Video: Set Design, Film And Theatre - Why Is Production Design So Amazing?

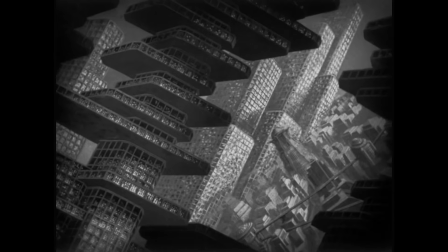246s
The set designers work exceptionally hard so that the sets deliberately don't have any real-world elements that look familiar to us.
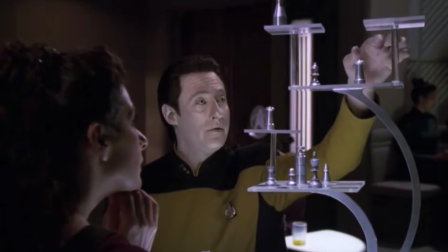253s
All surfaces are treated and considered. Even simple objects are designed so that you don't recognize them.
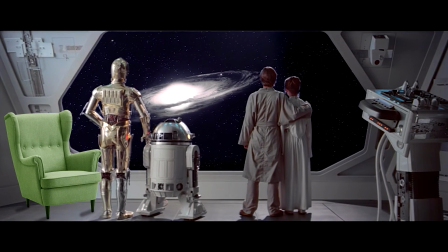259s
There's no point transporting you to a galaxy far, far away just to see the IKEA chair you have in your living room on a spaceship.
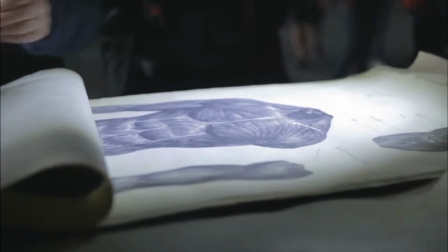266s
Everything has to fit with the production's concept. This allows a set designer to have a lot more artistic freedom.
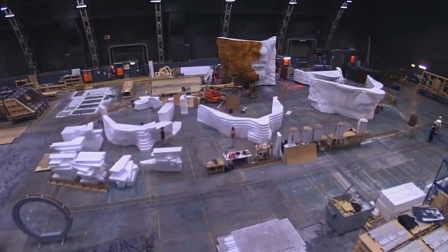272s
And working closely with the production designer and conceptual artist, they can truly express themselves and come up with some amazing masterpieces.
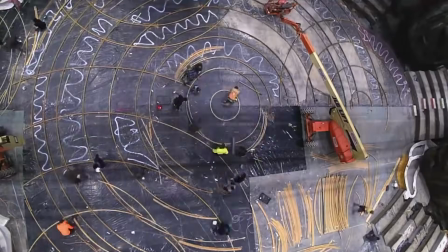279s
Having worked in both realms, for me, one isn't easier, less artistic, or rewarding than the other.
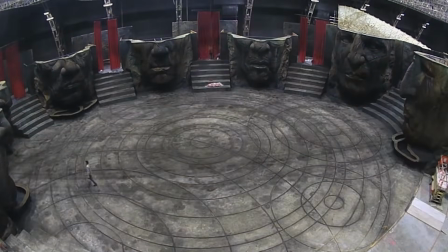285s
All design, when boiled down, is about problem solving, and working in set design, it's one problem to overcome after another.
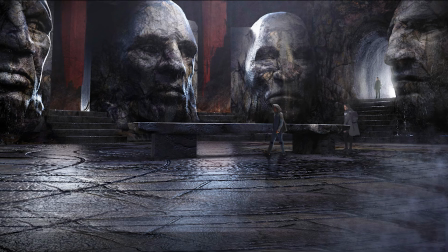292s
My favourite type of production is where the two worlds meet. and
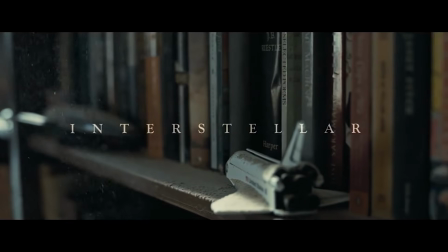296s
I think that Christopher Nolan's Interstellar is the shining example of how these two worlds can fold into each other perfectly.
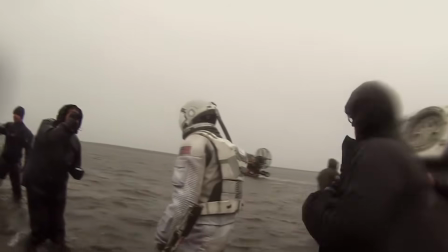302s
With the film being set on Earth and in space, it required both recreation and conceptualization.
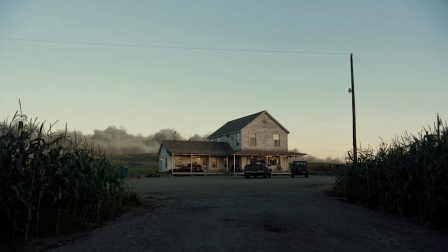308s
For the recreation portion of set design, they needed houses, farms, and fallout bunkers.
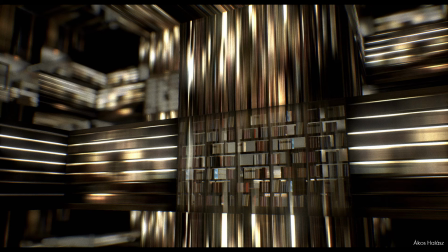314s
Conceptually, they needed ships, black holes, and parallel universes. It being a Christopher Nolan film, attention to detail and realism was paramount.
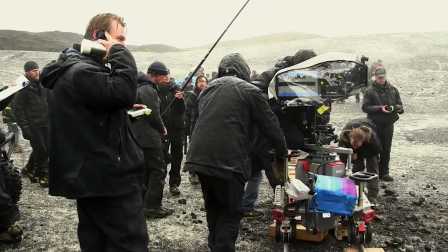323s
A great example of his attention to detail and want for perfection is the Cooper Farm set.
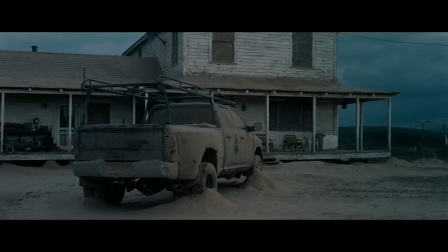328s
The scene called for a farmhouse set in a cornfield with mountains in the distance.
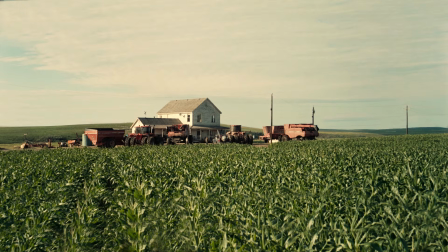333s
Rather than doing a simple location scouting job, finding a farm to film on and digitally adding in the mountains after,
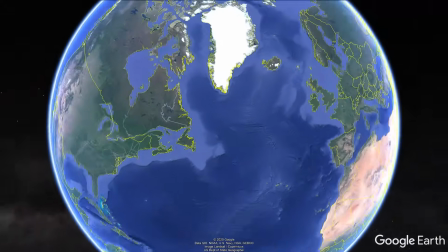340s
they started by finding the right background and building the set from there.
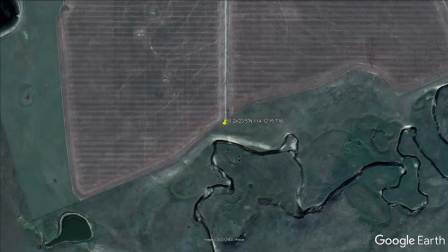344s
Just outside of Calgary in Canada, they found a plot of land that had the required mountains in the distance and went about building the whole farmhouse from scratch,
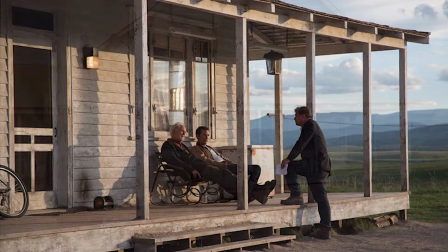352s
finishing it and furnishing it to a standard where you would have sworn it had been there for 50 years.
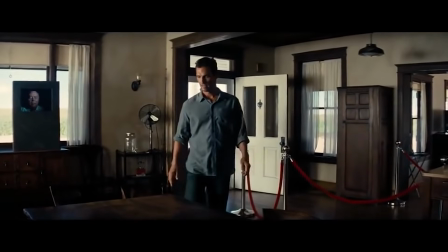357s
From peeling discoloured wallpaper to distressed wood, every detail was considered.
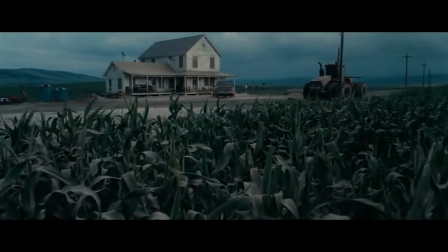361s
To go with the farmhouse, they also needed 500 acres of cornfields, so they painstakingly planted them all,
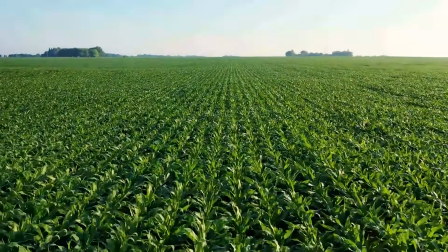368s
surrounding the house by hand, so that the corn could sit in perfectly straight lines, mirroring the mathematical theme of the film.
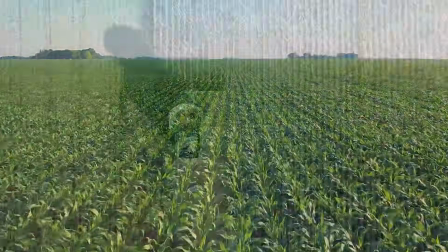375s
The crop was so good that after filming wrapped, they sold the corn and actually made a profit on the cost of planting it all.
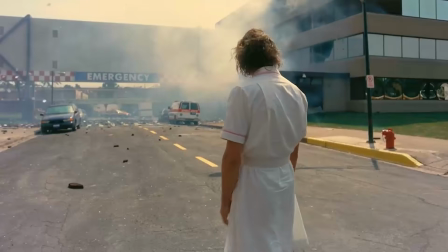382s
Very impressive. But then again, one time he did blow up a hospital.
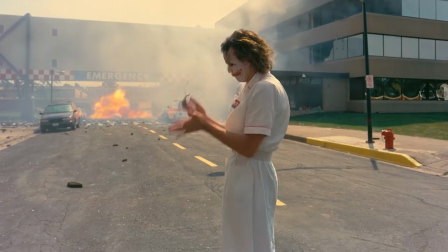Nolan always strives to create everything the viewer sees practically.
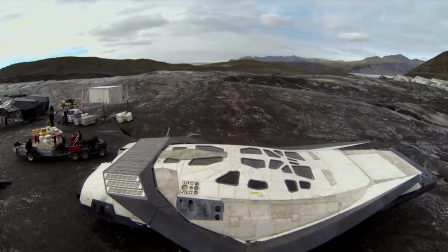396s
All of the effects that can be done in camera are done in camera, and having the budgetary freedom to create these vast sets allows him to do that.
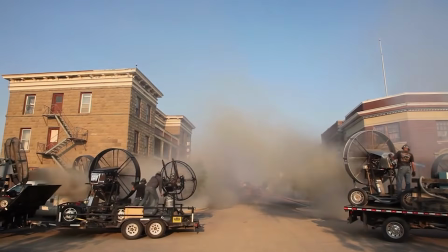404s
Using practical effects and physical sets are always the preferred option,
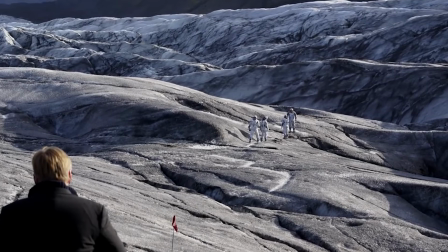408s
as the actors can react to what's going on in front of them live, allowing them to give a better, more believable performance.
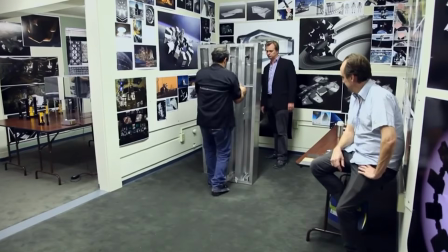414s
On this film, Nolan and his team pushed the limits of what's possible everywhere, inventing new methods and techniques that are now in common usage.
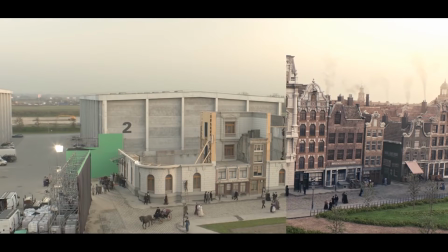422s
So what about when things aren't done in camera and you need to use a green or blue screen?
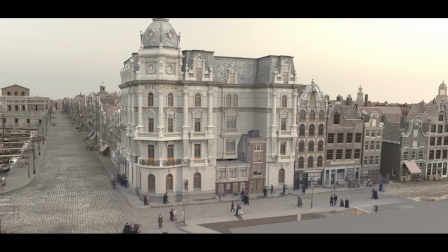427s
How does a set designer's workflow change? Honestly, it's not very dissimilar.
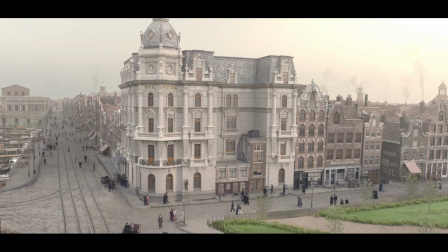431s
Even when building a physical set these days, it will still be completely built using 3D computer software first,
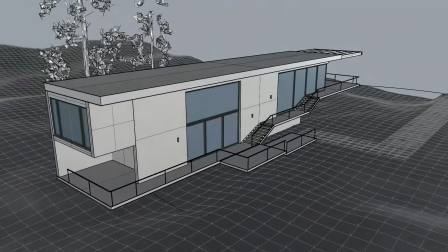437s
so that the designs can be checked by the camera teams, lighting designers, stunt coordinators, and all the other departments working on the production.
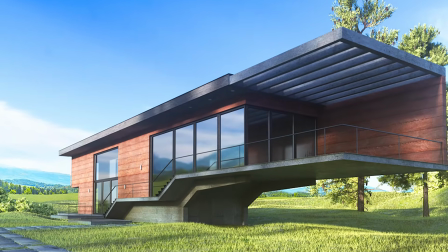445s
The main cast will more than likely also feed into the designs these days too,
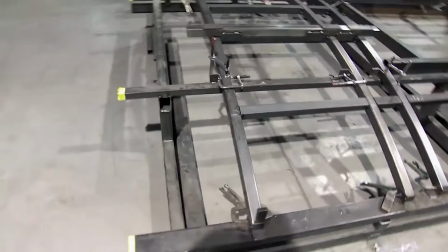449s
but instead of these designs being drawn up into plans and hitting the shop floor, they will get inserted behind the actors and become part of the movie.
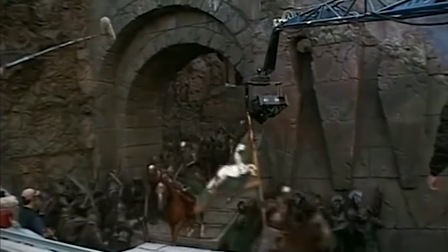457s
So are digital sets the future of set design? The shift in the last 20 years from physical to green screen dependence would suggest so.
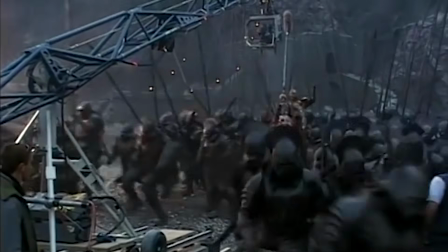464s
Just look at the difference between the Lord of the Rings trilogy to the Hobbit trilogy.
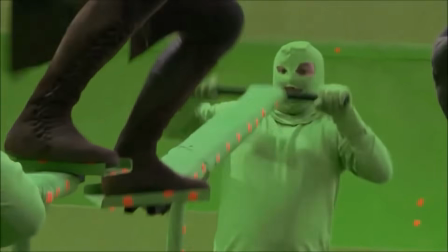469s
However, relying too heavily on green screen creates a fake, rubbery feel to the production that the Hobbit greatly suffered from.
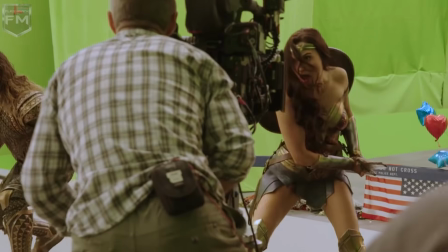477s
This is also, in my opinion, the reason why the DC films fall so far behind the Marvel franchise.
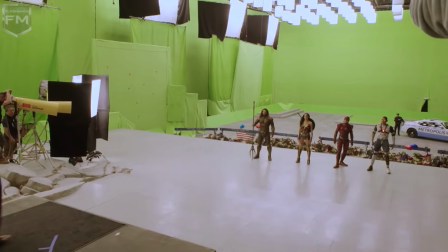483s
The DC films have a massive over-reliance on CGI, making the actors' jobs much harder to give a good performance.
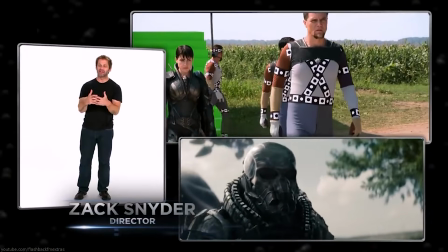490s Now when Zod came down, that was Michael Shannon's first day on set.
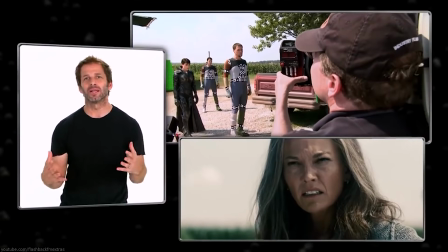495s He and I had talked and he had asked me whether or not he was gonna have armor on in the movie, and I said, of course you're gonna have real armor in the movie.
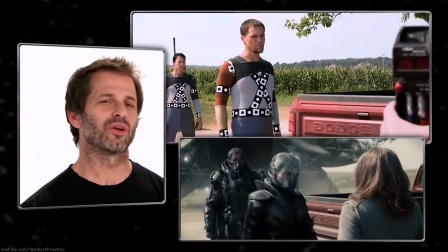501s How else would we do it? And he was like, oh great, because I don't wanna look like an idiot in the pajamas.
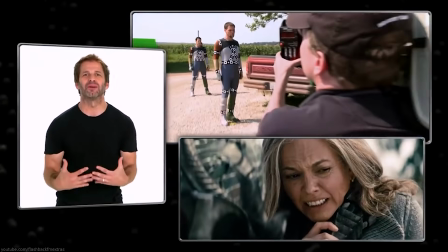505s And of course, he shows up in his pajama suit and I'm like, yeah, sorry, it's gonna be CG army.
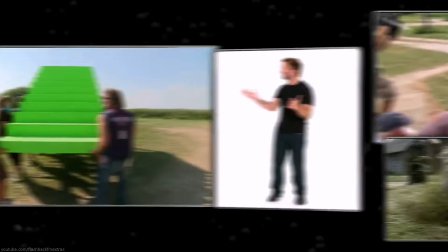511s So he was not happy. And then he goes, where's the spaceship? I'm like, well, those green stairs are the spaceship. But amazing performance regardless.
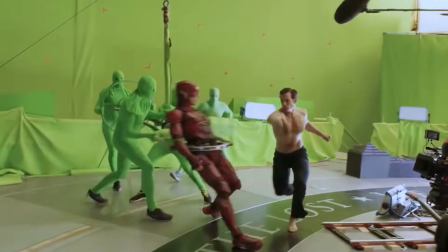517s
And the amount of computer graphics gives the films a rubbery, cartoonish look that sits uneasy with the human eye.
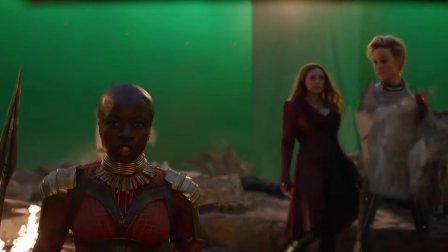523s
Whereas the Marvel franchise goes for a hybrid approach, with most things in the immediate vicinity of the actors real and the rest CG.
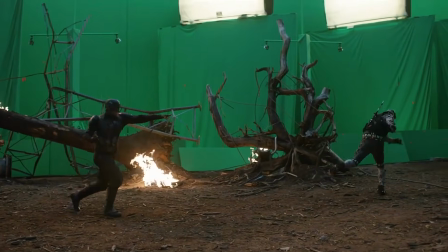530s
This is a trend that most productions have moved towards. The more practical elements, the better.
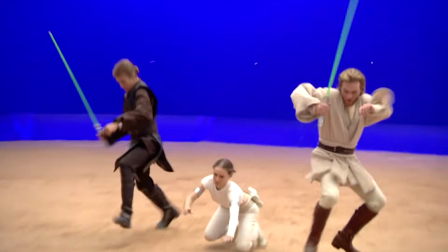535s
I don't want to blame Hollywood's move away from practical sets in the early 2000s all on the prequel Star Wars films,
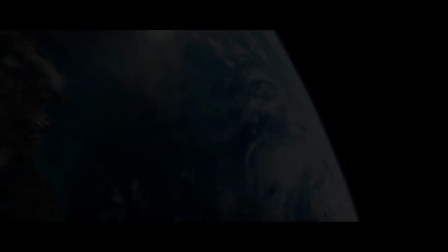542s
but recently set design has taken an exciting leap forward,
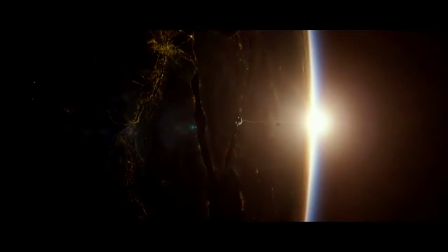546s
using a technique originally created for sci-fi films that helped the production crew get around the problem of matching the reflection and lighting
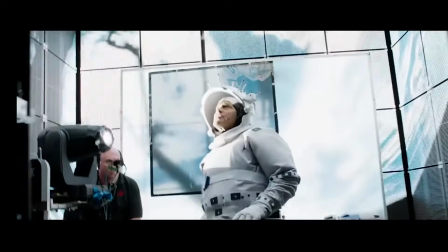554s
in transparent objects to the green screen backgrounds. They did this by using LED screens playing the content that would later be in the background.
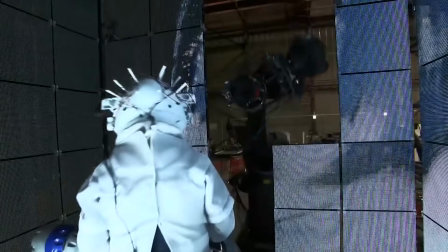563s
They were able to mimic the reflections and lighting of the scene in the reflective and glass materials.
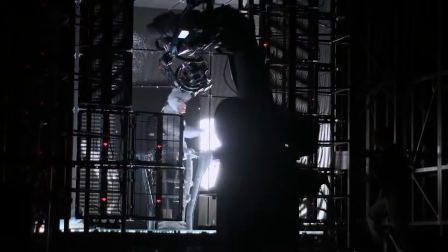568s
Scaling the same technique up due to a technological leap in LED screen technology and the screen manufacturer's ability to make giant, seamless,
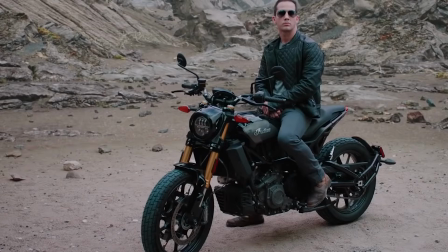577s
high-resolution LED walls,
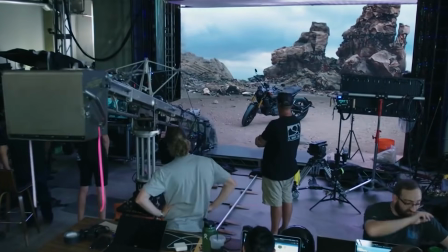579s
productions are able to remove green screen completely and put a digital background into the scene rather than having to add it in later,
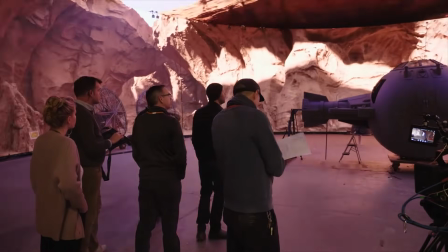586s
bringing the best of both worlds together. You have the speed, cost savings,
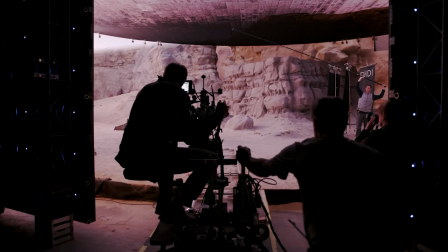590s
and infinite creative possibilities of a digital backdrop, but you also have something physical for the actors to work with and react to.
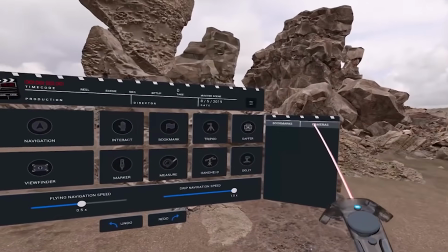597s
It also allows a dream scenario where the set designer can work live on the design,
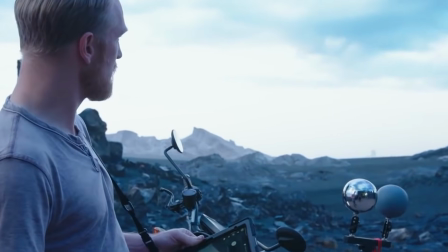601s
moving objects around instantly and changing material finishes, or even adding in entire new pieces on the fly.
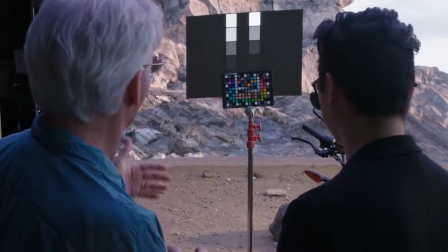608s
This is a really exciting time for set design and an amazing leap into the future.
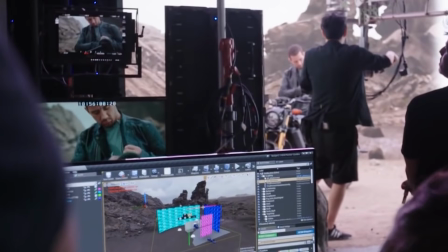613s
But what about when you don't have a fancy LED screen or $500 million budget that allows you to build whatever you want?
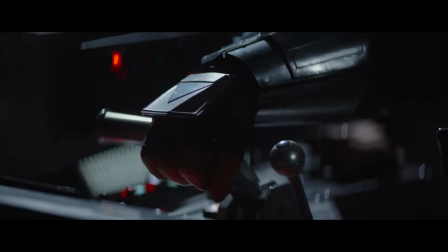619s
This is where the ingenuity and creativity of a set designer comes into play.
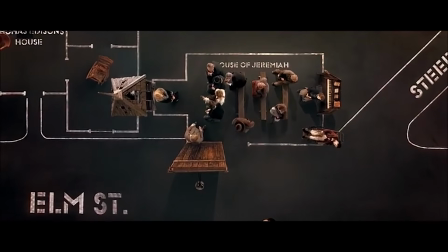624s
The film Dogville by Lars von Trier is a great example of absolute minimalist yet creatively brave set design.
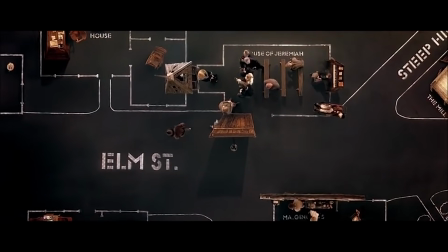631s
Instead of building a huge set and numerous houses, they used one soundstage with simple lines on the floor to denote house layouts of a single street.
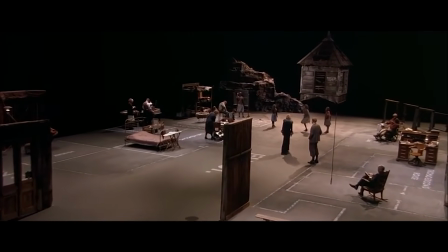639s
For those who haven't seen the film, it is about a mysterious woman named Grace, played by Nicole Kidman, who is in hiding from the criminals that pursue her.
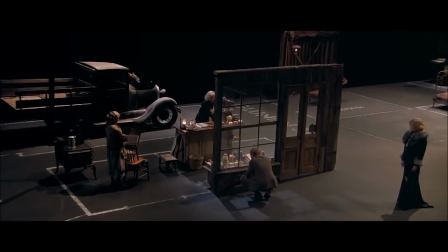647s
The town is two-faced and offers to harbour Grace as long as she can make it worth their effort, so Grace works hard under the employment of various townspeople to win their favour.
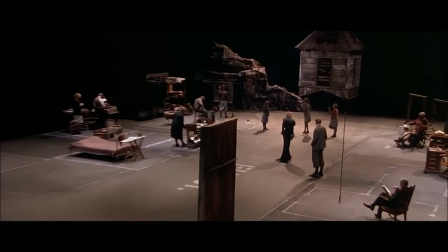656s
And the set plays perfectly into this, allowing us to see through the walls at what everyone is saying behind her back,
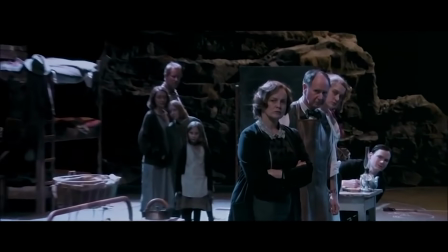661s
giving the viewer the whole picture whilst our protagonist Grace is none the wiser,
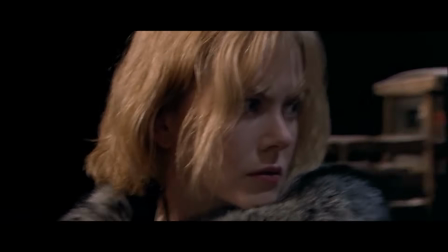666s
constantly building the tension.
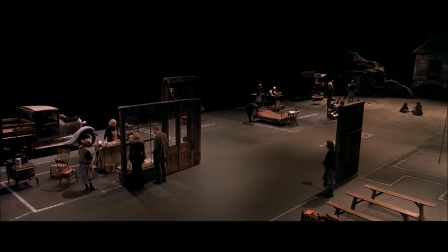668s
Creating minimalist or digital sets also helps one overlook aspects of set design and movie production, and that is the environmental impact of set design.
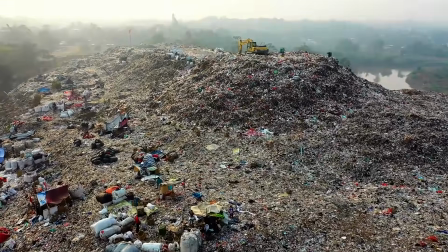677s
Building a physical set is a very wasteful process.
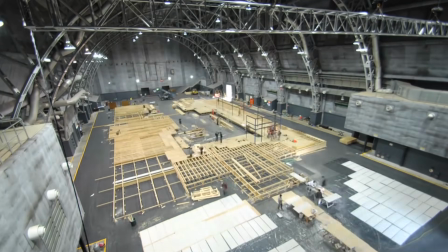680s
Tons of materials are needed, and then they are only used for a short period of time, sometimes just minutes for one short scene.
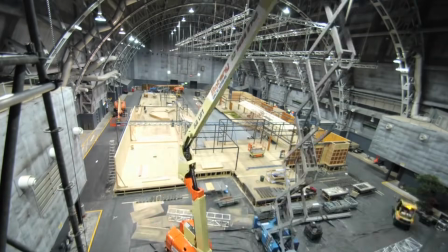687s
What happens to all these huge sets when the production wraps? It all unfortunately goes straight in the bin.
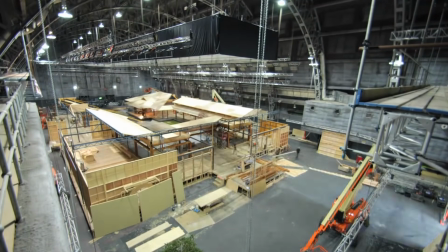693s
And because of fire regulations, fireproof coatings are used in the materials to bring them up to the Class 1 fire ratings required,
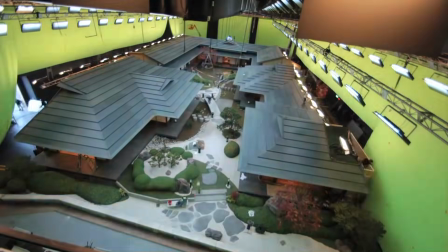700s
so they couldn't be recycled even if there was the inclination to do so. There is also the environmental impact to consider of flying out entire production crews and
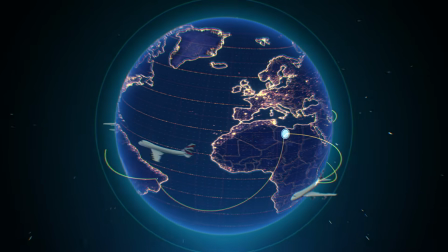709s
transporting materials around the world on planes and in trucks to filming locations.
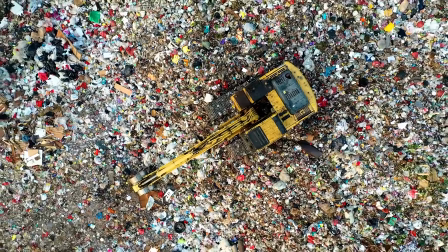713s
The amount of waste in the industry is truly staggering and something that I think needs to be brought to light.
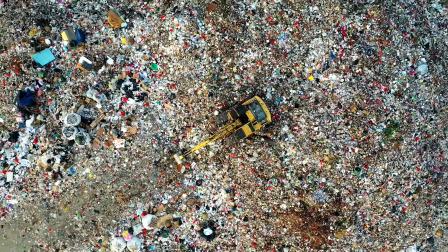718s
I've seen signs up from the movie studio proudly banning all single-use water bottles and all other plastics from set,
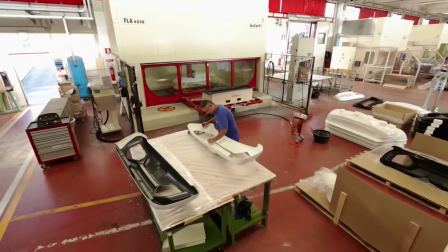725s
whilst at the same time forming hundreds of giant plastic props that will be sat in landfill in less than a week.
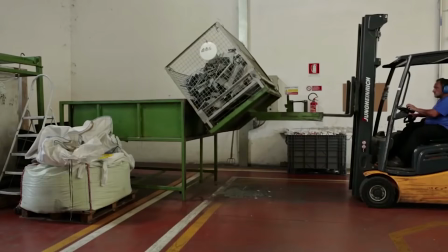731s
In today's current climate, it is something that needs to be addressed, and many set construction companies now offer recycling services,
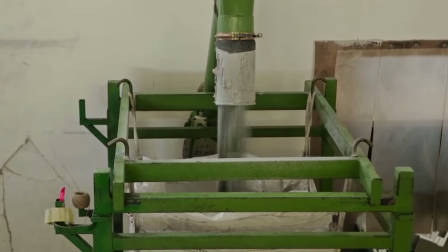738s
albeit at an extra fee, but it's a move in the right direction.